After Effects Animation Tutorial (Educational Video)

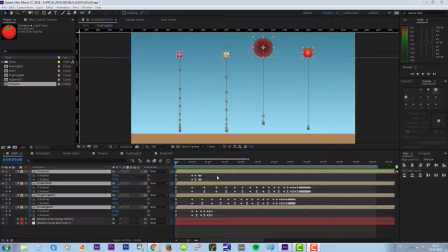0s
First thing I'm going to do, I'm going to decide which balls need squashing and stretching. Bowling ball will not squash and stretch when it hits the ground because it is very hard and it doesn't really change its shape. Even if it does, that happens in a very micro level and we are unable to see it bare eyes. And our ping pong ball probably is not going to show a lot of squash and stretch, so we don't need to worry about that as well. I'm going to make our rubber ball squash when it hits the ground, and right after it hits the ground it's going to have a reverse spring motion, so it's going to stretch for a little period of time and then it's going to come back to its rest position. I want to give some squash with the tomato too because it's very soft and mushy, and when we drop a tomato from this high probably it's going to have some squash, but I doubt that it's going to have some stretch, so we're going to try to keep it as natural as we can. So I'm not going to give a stretch to the tomato as I will to the rubber ball. Let's start with the rubber ball and try to understand how this works. I'm going to minimize the other layers that I don't need.
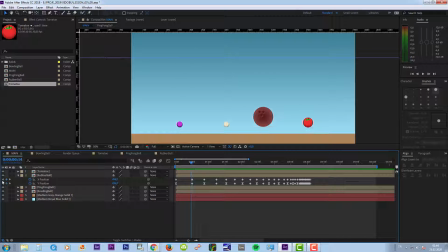82s
I'm going to turn the visibility off for these layers as well.
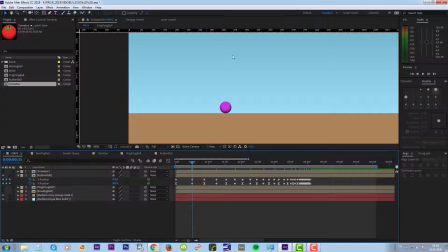91s
I'm going to come to the first point in time where my ball hits the ground, and I'm going to make it come down a little first.
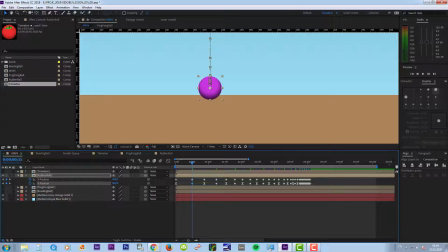100s
So I'm going to select my layer and use my arrow keys, and maybe press shift, hold, and use my arrow keys to jump 10 pixels at a time. And then I'm going to reveal its scale properties by pressing shift and S,
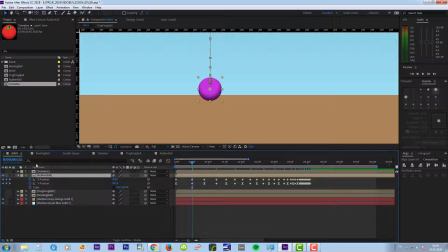117s
so I can see position values and reveal the scale property at the same time. And I'm going to, this was linked, and I'm going to unlink these two axes, and I'm going to put a keyframe right here.
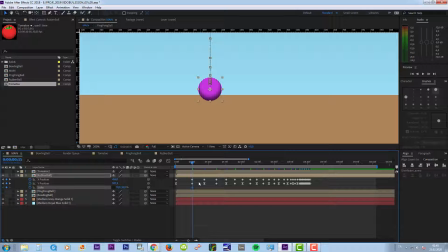133s
I'm gonna go one frame before, and to do that the shortcut is page up, and if you press page down it's gonna go forward one frame, and if you want to jump 10 frames at a time you can hold shift key and use page up and down keys.
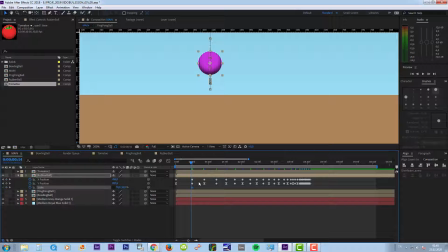152s
So I'm gonna press page up, go one frame before, and put another scale key here, and I'm not gonna change the value, it's gonna be the same. And I'm gonna press page down and come to this impact point. Okay, my ball needs to squash when it hits the ground,
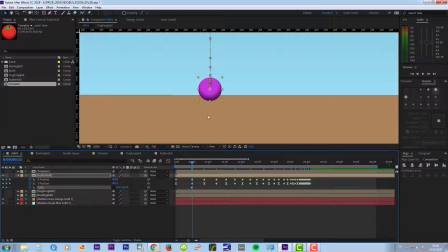171s
but the most important thing that we need to keep in mind while we are doing squash and stretch is that our objects and our characters need to retain their volumes. We cannot make them change their volumes throughout the time
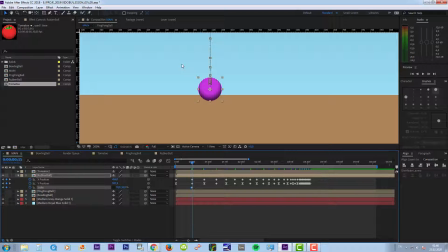187s
because otherwise they won't be recognizable throughout our scenes or throughout our movies. So we cannot, change the proportions of our characters or of our props,
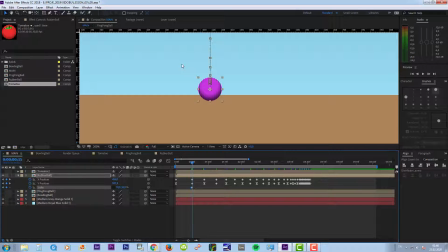201s
and we always need to retain their volumes at all times. Okay, first I'm going to change my X value. It's 10% right now. I'm going to make it 15. So I added 5%, so I'm going to subtract 5% from my Y value.
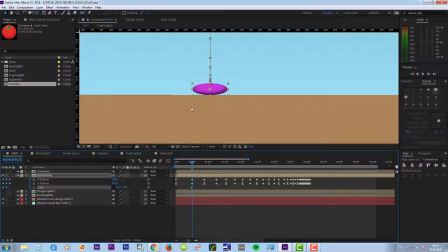224s
And I'm trying to keep my volumes the same here by doing this. I'm going to bring this ball down a little more so that it sits on the ground better.
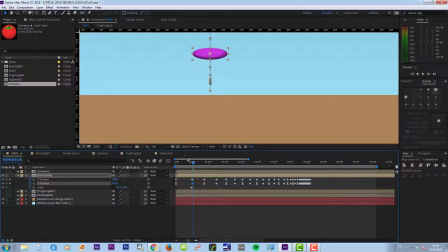237s
I'm going to go to the next frame, and this time it's going to have like a reverse spring motion.